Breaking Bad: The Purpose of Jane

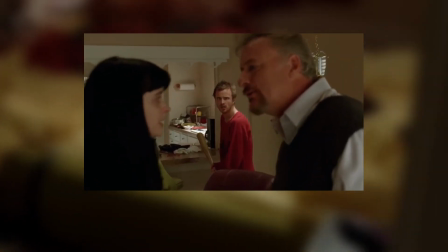[12:31]
Meanwhile, Jane and her father are blurry.
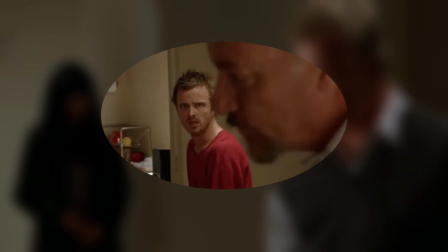[12:33]
Jesse's face and his digestion of what is happening is what the writer feels is the most important element for the audience to take away here.
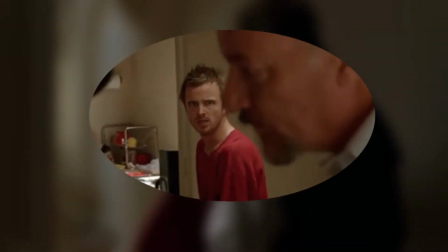[12:41]
He's in the center, he's the thing we should be looking at, and he's focused in on. They could have had this confrontation between the father and Jane without Jesse present.
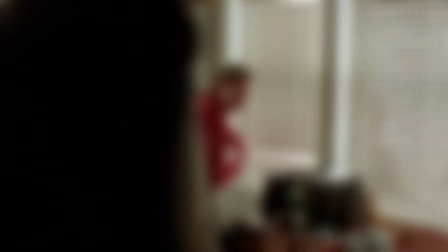[12:50]
It still would have progressed Jane's story arc. But it's purposeful that he sees it.
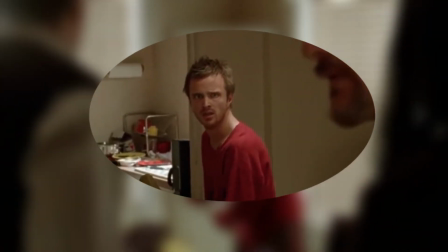[12:54]
He sees how his actions, and more specifically his drug use, are affecting other people around him.
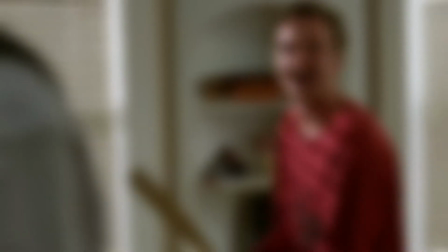[13:00]
And then there is the dialogue of Jane's father, reminding us that it's been 18 months.
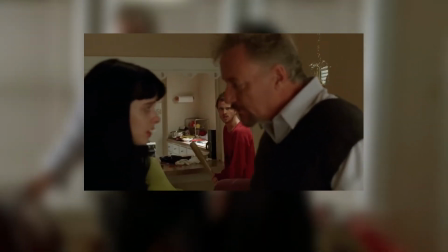[13:05] 18 months? You have been clean for 18 months, Jane. Why? Why do you do it?
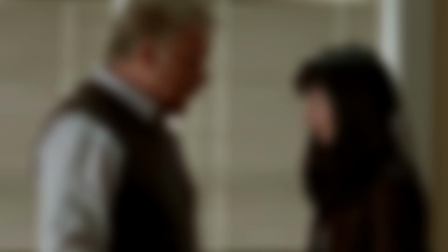[13:10]
The audience and Jesse get that reminder that if it weren't for Jesse, she would still be 18 months clean.
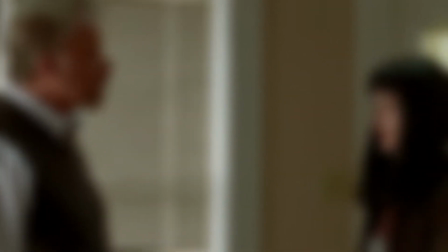[13:16]
And then one of the most powerful lines is delivered by Jane when she says, What, you think I'm proud of this?
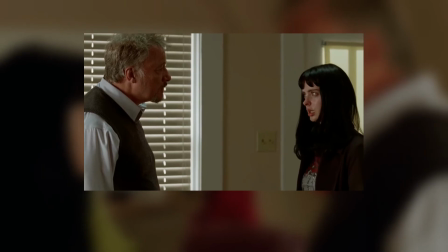[13:23] Like I do it on purpose?
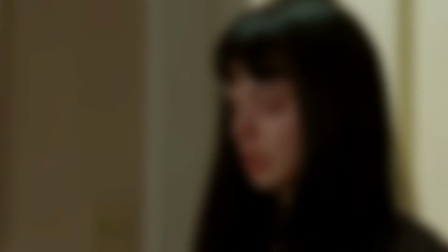[13:25]
Hearing Jane openly admit that she is self-aware of how bad this is to do is something Jesse hasn't experienced before,
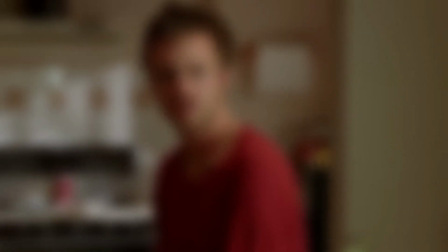[13:33]
especially with someone he's cared about.
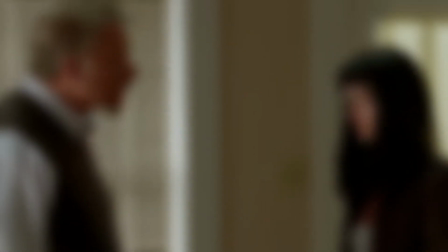[13:34]
The people he surrounds himself with don't think doing drugs is bad, and even if they do, they would never say it in such an insightful way.
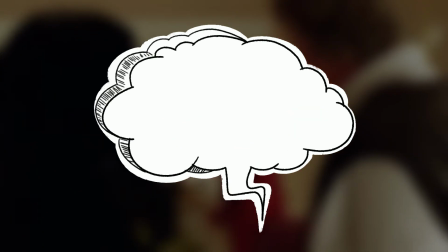[13:42]
Now, if you happen to still be watching, I'd really love to know your opinion and thoughts on what she's actually feeling here.
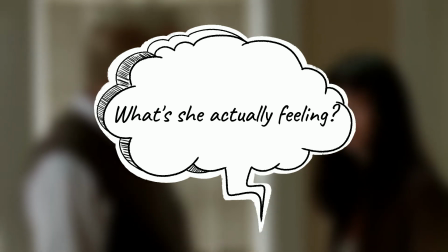[13:48]
At first, I thought it was sincere of Jane to say, and I think I still lean towards sincerity.
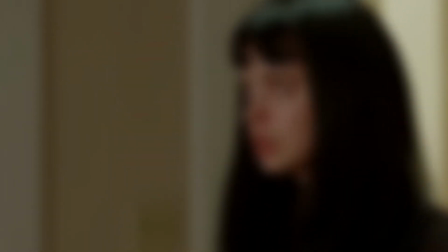[13:53]
However, after her father leaves, she puts on a different front to Jesse when Jesse asks if she meant what she said.
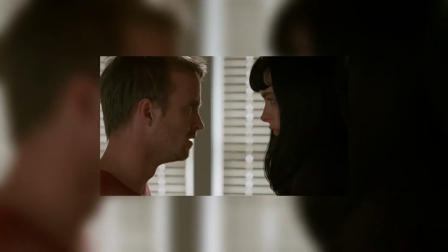[14:00] You meant all that? I don't know.
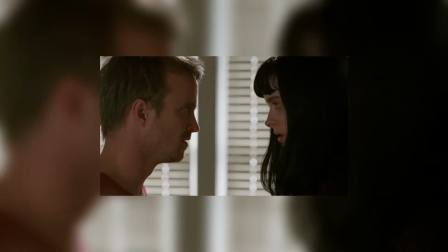[14:07] I just think if we had enough money, nobody could make us do anything.
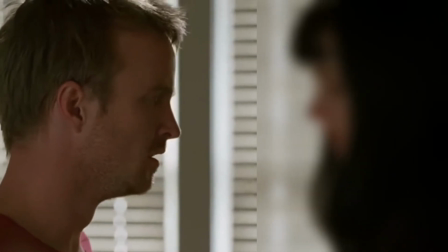[14:12]
And we can see that Jesse was affected by what she said because of this question. Jane promises to go into rehab tomorrow, and the scene ends.
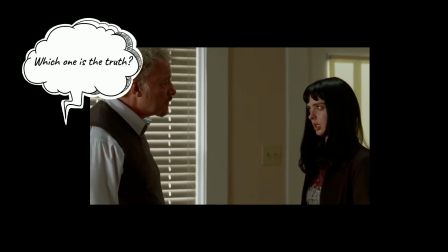[14:22] What, you think I'm proud of this? Like I do it on purpose? You meant all
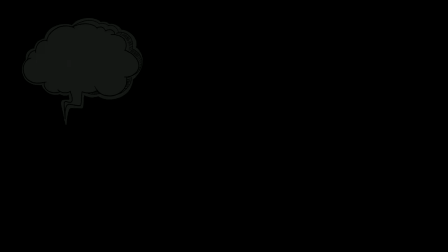[14:29] that? I don't know.
Now, while I'm watching TV shows, sometimes I like to write notes down.
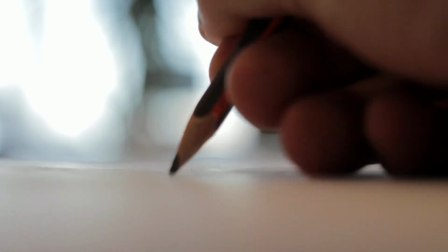[14:35]
And while I was watching this episode 12, At minute 37, I wrote down, Jane is serving as a clear writing tool for Jesse.
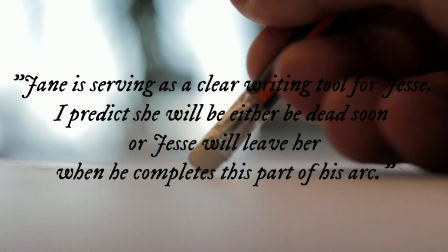[14:43]
I predict she will either be dead soon, or Jesse will leave her when he completes this part of his arc.
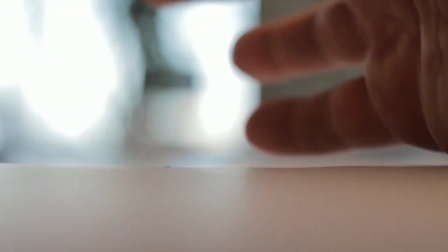[14:48]
And the reason I felt confident when making this prediction is because I felt like everything Jane was put into the story to do had been checked off of her little checklist. And the only way to check off the last objective remaining on her list,
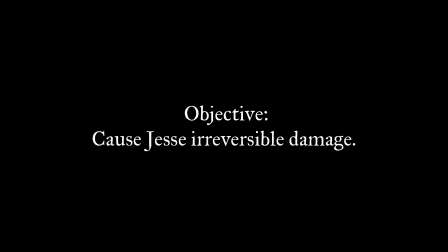[15:00]
which is the objective of causing Jesse great emotional pain so he undergoes some kind of transformation, has yet to occur.
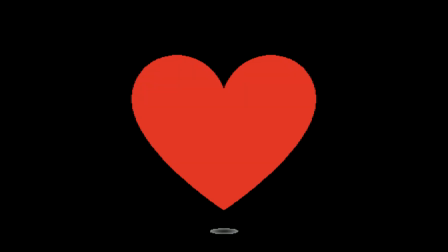[15:08]
And the only way I saw that happening would either be through a breakup or death.
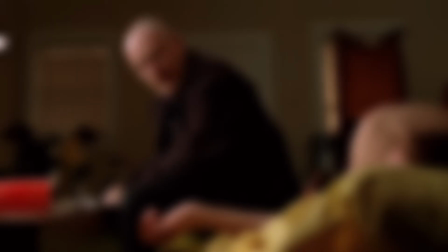[15:12]
And then, at minute 45, our beloved Jane dies. Focusing on her death scene with Walt itself, I think definitely deserves its own video.
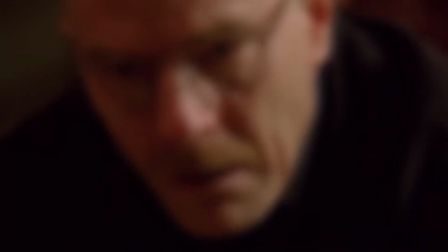[15:20]
The actor that plays Walter White, Bryan Cranston, did a phenomenal job telling us every single line of conflicting thought that he had, and he did it only with his eyes.
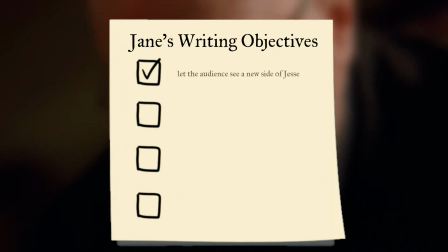[15:29]
What a truly great and gut-wrenching performance. Her last task she completes as a writing tool is the most impactful one that she has on our character Jesse.
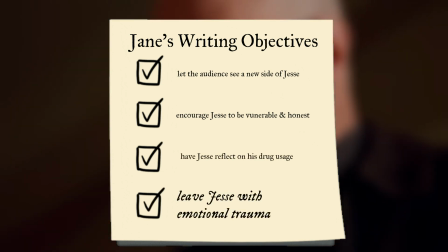[15:37]
Her death is the catalyst for Jesse's transformation going into season 3. One of the worst parts for me as a viewer was knowing that Jesse was going to wake up to one of, if not the worst day of his life.
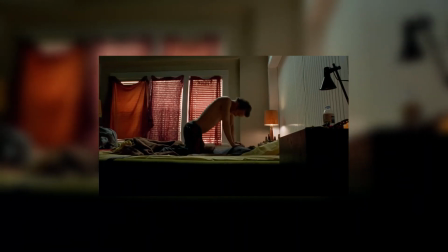[15:49]
So, Jesse wakes up to find Jane dead and tries to perform CPR.
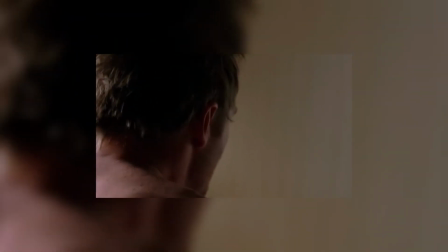[15:53]
After realizing that it won't work, he backs away and begins crying at the realization.
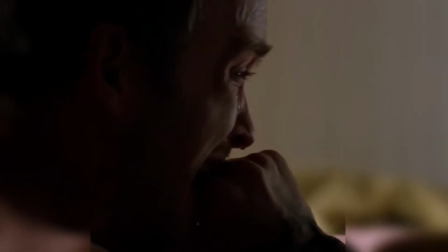[15:59]
And just as a quick note, look at Aaron's acting here. You can see in this moment that this isn't just some minor hurdle Jesse will be able to push through.
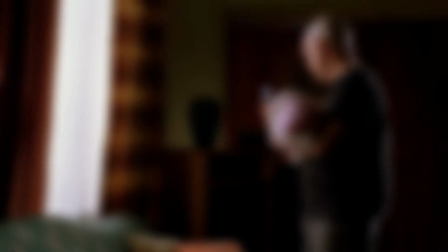[16:06]
Then he goes to call Walter, and Walter already knows what will be going on the other end.
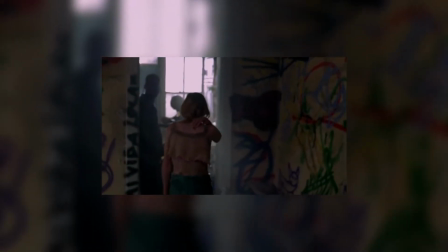[16:11]
Truly heartbreaking. In a later scene, Walter tracks down Jesse and finds him in a crack house.
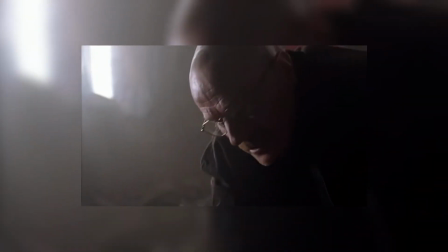[16:17]
Jesse is extremely high when Walter gets to him, but after a few seconds, Walter gets through to him,
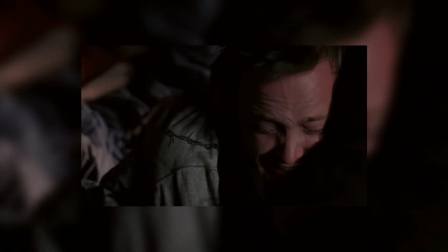[16:22]
and Jesse has this moment where he completely falls apart, gripping onto Walter as he uncontrollably cries,
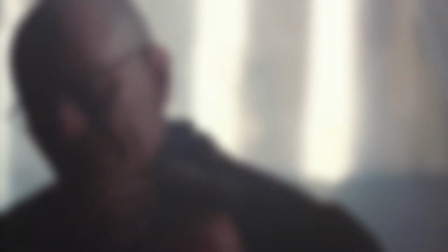[16:28]
confessing his love for Jane, and then the most telling part, how he believes he is responsible for her death, crying, "I killed her."
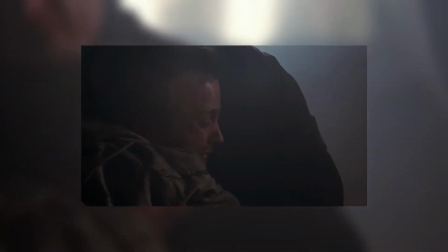[16:37] I killed her.